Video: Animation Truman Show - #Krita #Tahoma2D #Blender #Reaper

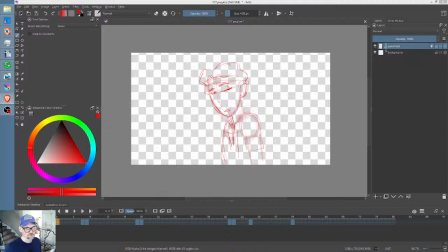(0:05)
Boom. Okay. Good morning.
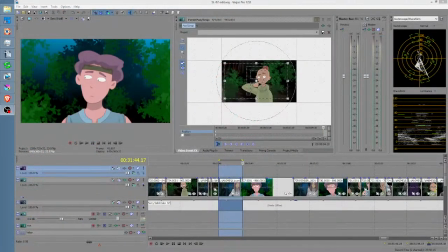(0:12)
Well, yesterday was a quite productive day in terms of going back over the salt and light.
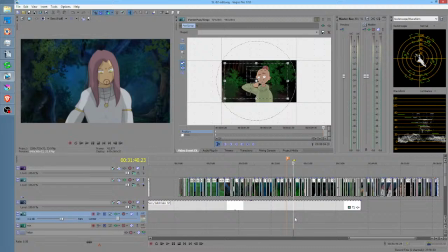(0:27)
Well, basically the back half of the second 24-minute episode.
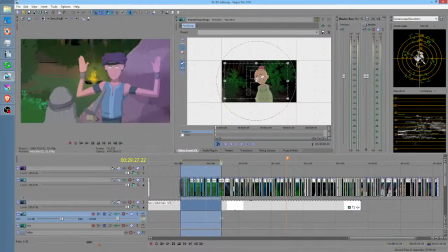(0:35)
So there was quite a lot of these shots being punched up in various ways.
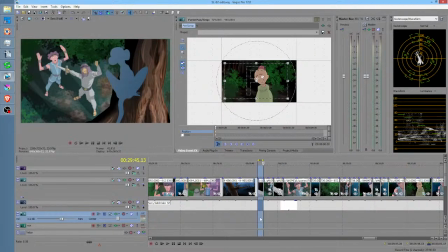(0:42)
Like one thing that seems to be adding quite a nice bit of production value across the board is to go ahead and have the cast shadow on the characters, and that's of course very,
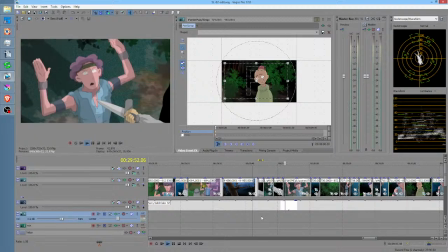(0:52)
very economical to add. So right there you can see Mel is half in shadow, half not. Well, that's perfectly natural with the moon shining down. And so there was a lot of other stuff I did,
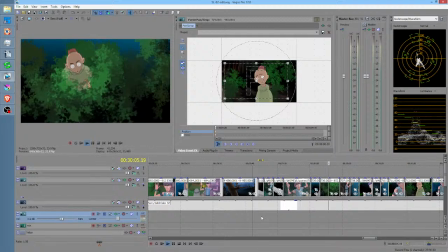(1:06)
but basically that was a big part of it because many, many shots required that. Hey, yo, what's up, man? I'm just working on the show. So in this case, this was a shot where Mel was way off character,
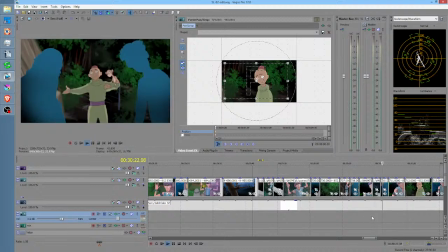(1:23)
and I wound up completely stealing the
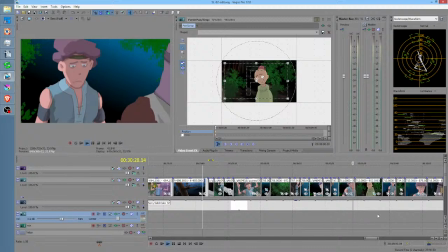(1:30)
pose from another part of the show completely, actually.
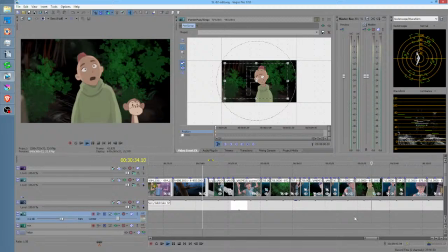(1:35)
You know, there's room in a show like this for the characters to drift a bit in terms of character.
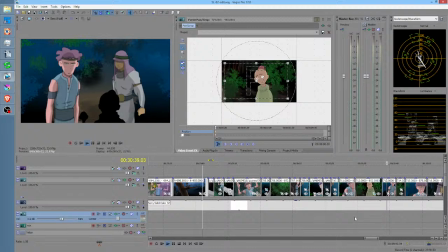(1:40)
You'll see it right here. Like, you know, there's a little more caricatured.
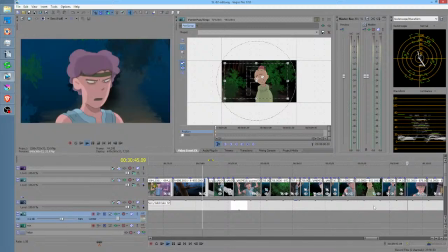(1:46)
These shots of Luka, though, were actually, it's kind of funny. In all of these shots, Luka's head was too big. Basically, he looked too young. He looked like he was about, I don't know, 6 or 7 years old instead of more like maybe 9 to 11 kind of thing.
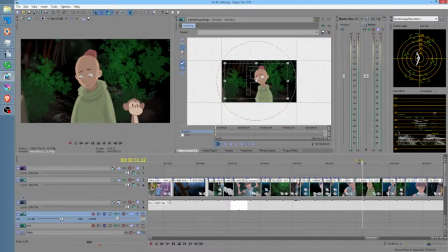(2:03)
And what I did was actually took the entire, for one of the shots, I took the entire image sequence, brought it into Blender, mapped it to a plane, and then subdivided it.
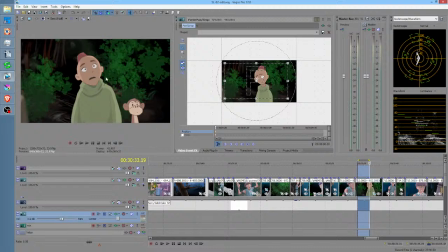(2:17)
So you have like chop, chop, chop, chop, chop. You chop this into really small pieces. And then I just did a magnetic, what the Blender calls proportional editing tool, to basically suck the pixels in towards his face, which caused his whole head to shrink.
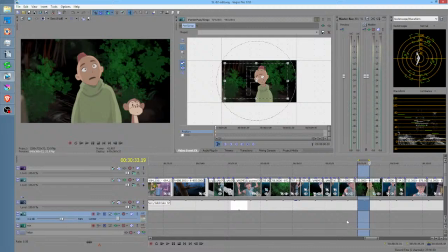(2:34)
And when you put that over the whole shot, it actually worked. It's kind of amazing. Now this, I think that's what this shot was. I think the first half of this shot was modified in Blender because his head was completely way too big. But then the second part of it, when he turned, actually looked okay.
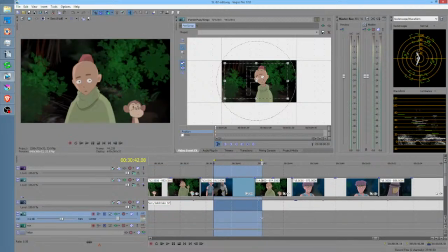(2:52)
So, and then in these shots going forward, I believe this was actually done in the Blender grease pencil. So I found it kind of interesting that I myself could not tell the difference between shots that were done in Krita versus Tahoma versus Blender.
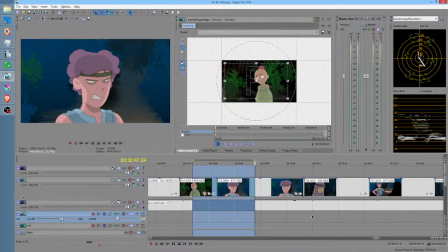(3:10)
So I guess for those who always seem to ask the same questions of what software to use, the fact is it really doesn't matter.
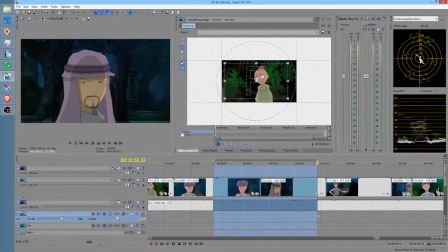(3:18)
Use one, get something done. That's kind of my rule, I think. So as you can see, we've got these cast shadows sort of throughout.
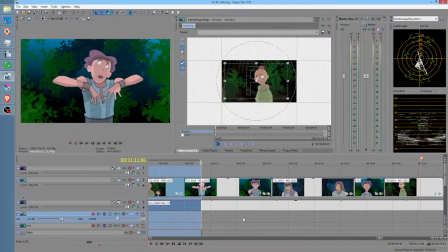(3:30)
And now we're starting to approach where I'm at, where I'm actually going to be completely redoing a shot. That's why I decided to live stream, is because I'm going to be doing the,
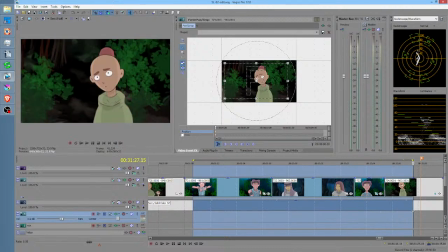(3:41)
I kind of did the pencil test, so I guess basically the ink and paint on, yeah, this shot was definitely the Blender grease pencil.
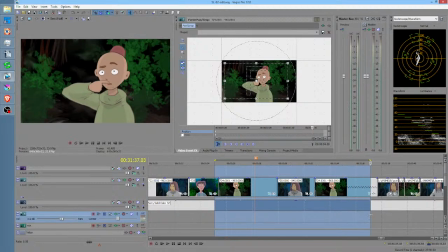(3:53)
This one right here, where he kind of points out to her that she's got this crap on her face.
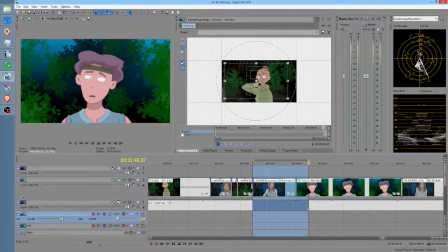(4:04)
And then this shot right here is what I'm working on right now, where Mel's this was done a long time ago, and Mel's characterization is just so off that I just can't deal with it.
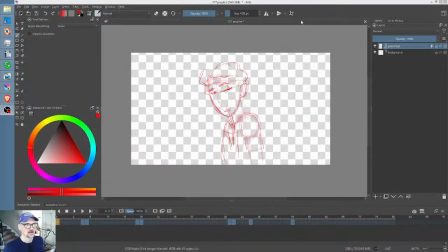(4:12)
So I decided to come back over here.